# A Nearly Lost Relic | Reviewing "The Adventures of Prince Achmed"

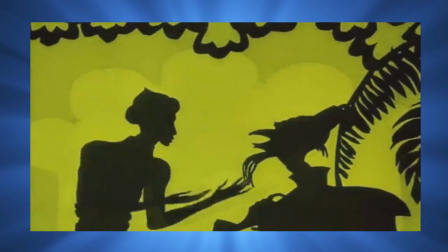4:25 Just for clarification, the restored version of the film has a redone version of the original score, hence why you'll hear a few modern sounding instruments in this 1920s film.
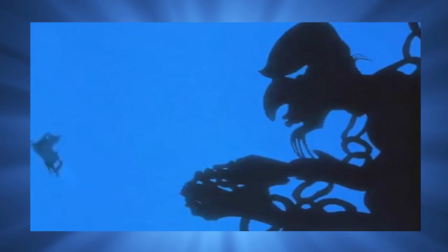4:34 The film's greatest strengths lie in the animation itself.
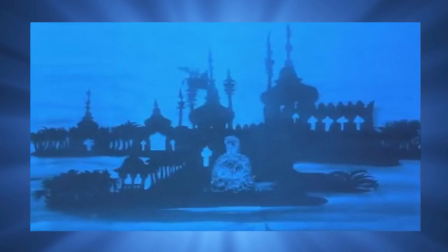4:37 It's presented in Reiniger's signature silhouette style, where all the characters, props, and backdrops are, well, silhouettes.
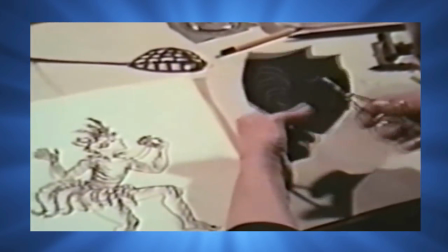4:45 They were all crafted from cardboard and had to be painstakingly hand-animated frame by frame.
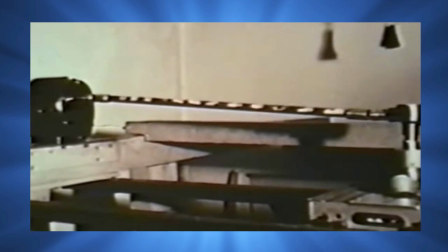4:51 The incredible amount of effort put into the animation definitely shines through. Characters and settings alike boast exquisite detailing.
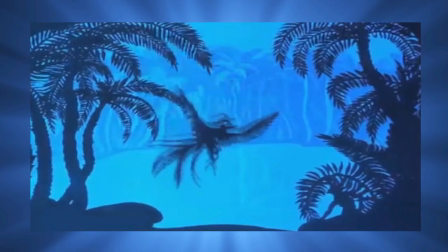4:58 Had the detailing been underdone, this film would have been pretty boring to look at.
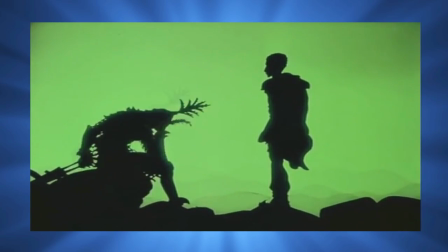5:03 The only color in the film may be the simple single-colored backdrops, but they often help set the mood of a scene and set the settings apart from one another.
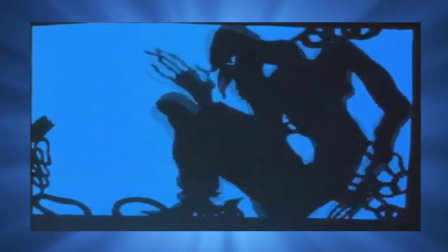5:12 For instance, blue is often used for quiet or solitary settings, and orange is often used for dangerous settings and situations.
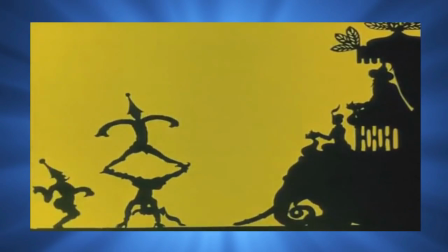5:20 The puppets have really convincing movement that gives them a sense of weight as well as personality.
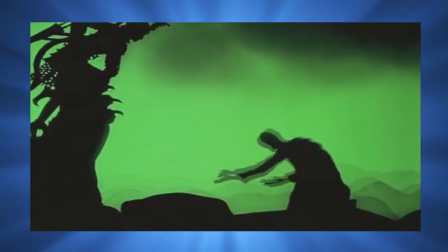5:25 Like any good animation, it follows the basic principles of animation, such as easing, anticipation, and exaggeration.
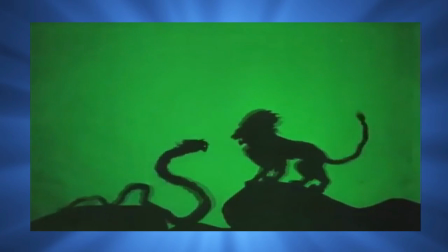5:33 Reiniger had spent plenty of time studying both human and animal movements during the film's production to make sure the animation would be believable.
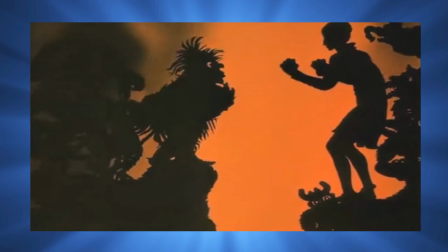5:40 It was certainly worth it.
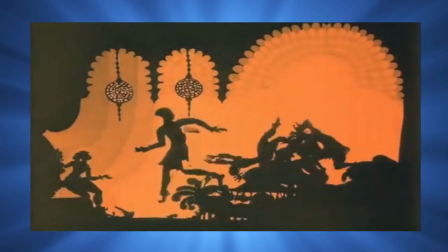5:42 It couldn't be more evident here that body movements play an important role in making compelling animation, especially in one that contains no spoken dialogue.
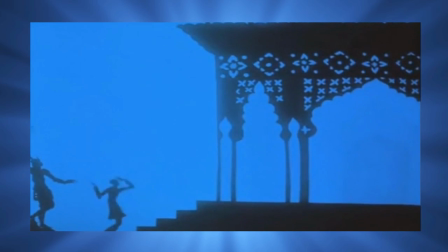5:51 Most of the puppets don't have distinct facial features, so they often have exaggerated movements to indicate joy, distress, and so on.
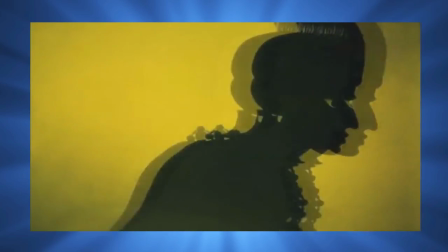5:58 So despite all the dialogue being in German, the clear animation gives you a good idea of what's happening.
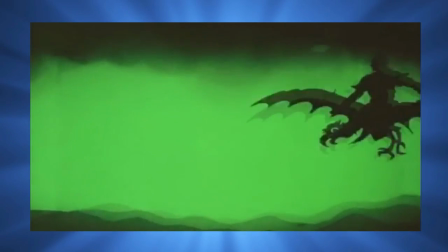6:04 Also of note, the film's production resulted in the creation of the first multi-plane camera,
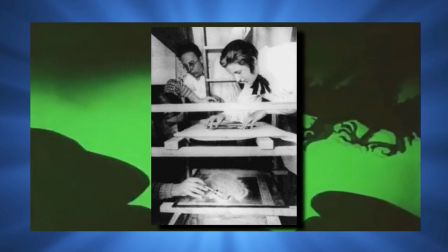6:10 which allowed the animators to give scenes a more realistic sense of depth. You'll notice that the film contains successful examples of parallax,
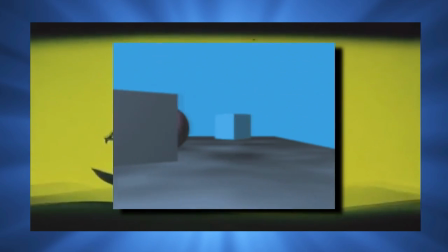6:18 which is the effect where objects that are farther from the camera move more slowly than those closer to it.
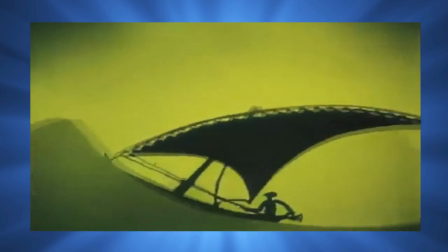6:23 Before the multi-plane camera, this effect was exceedingly difficult for traditional animators to pull off.
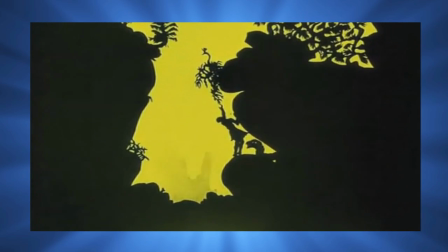6:29 Speaking of perspective, the filmmakers did an excellent job at manipulating perspective.
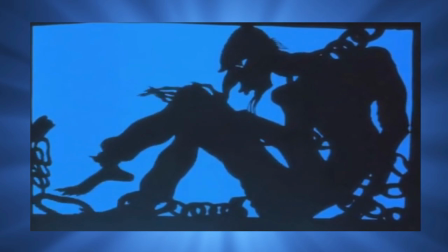6:34 For certain scenes,
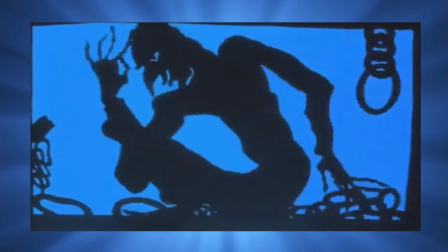6:36 they created multiple puppets and backgrounds of different scales to achieve close-ups and distance shots while compensating for their limited work area.
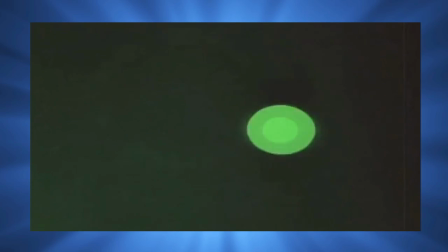6:44 The multiplane camera also enabled the animators to experiment with new kinds of visual effects.
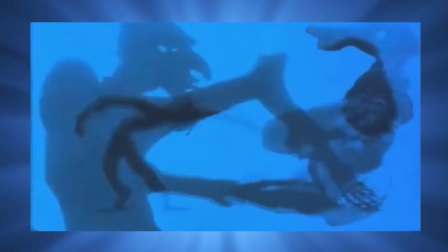6:49 For instance, Walter Ruttmann used wax for the summoning of the magical horse,
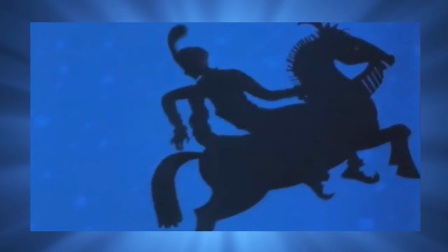6:54 and Bertold Bartosz made starry skies and ocean waves out of soap, sand, and transparent paper.
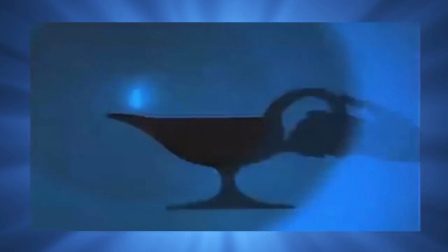7:00 So not only was this film remarkable for being one of the first feature-length animations, it was also technologically innovative.
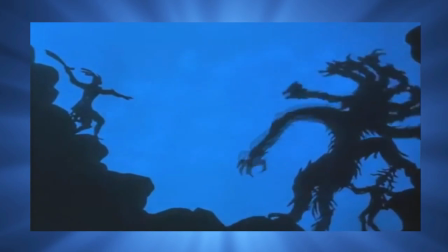7:07 This mesmerizing relic of the early animation industry is a fascinating watch.
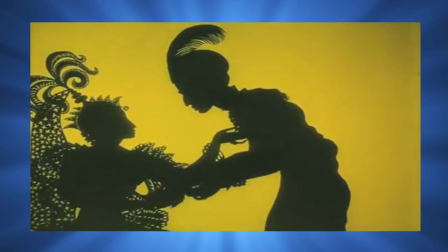7:12 I can't attest to its status as a masterpiece, as I'm only a student, not an expert,
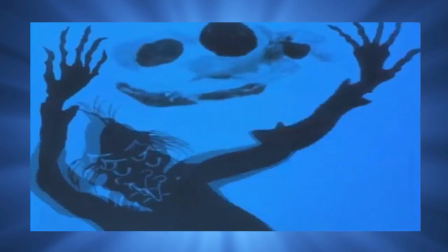7:17 but I can say for certain that The Adventures of Prince Achmed was an innovative creation and is definitely worth a watch.
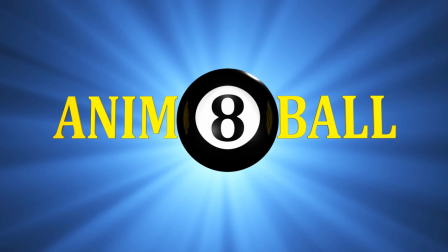7:23 And that concludes this episode of Animate Ball. Thanks for watching!
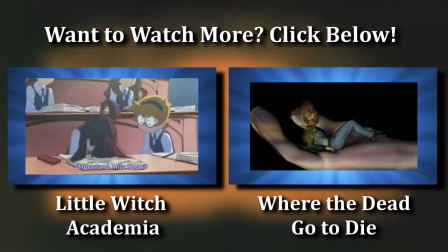7:28 If you'd like to stay up to date with all things Animate Ball, click that little red button beneath the video that says subscribe.
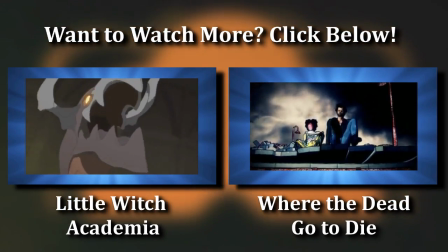7:34 Feel free to discuss the animation in the comments, but please try to keep it civil. It makes the experience better for everyone.
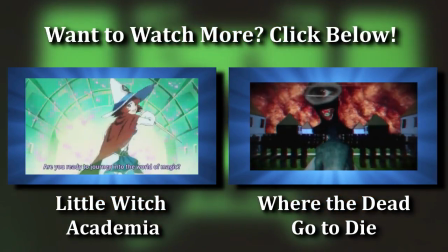7:41 If you know of any interesting or more obscure animated works that you think would be worth discussing, don't hesitate to suggest any.
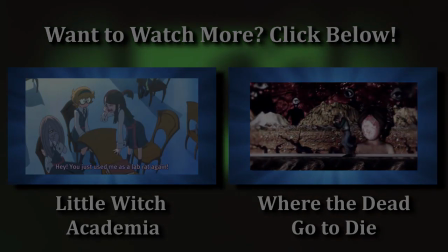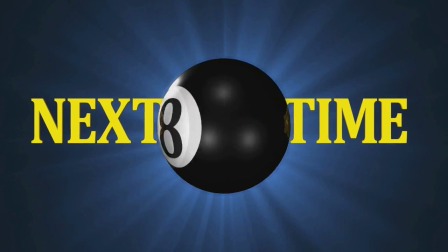7:53 Next time on Animate Ball.
The powers of the mind will always overcome violence.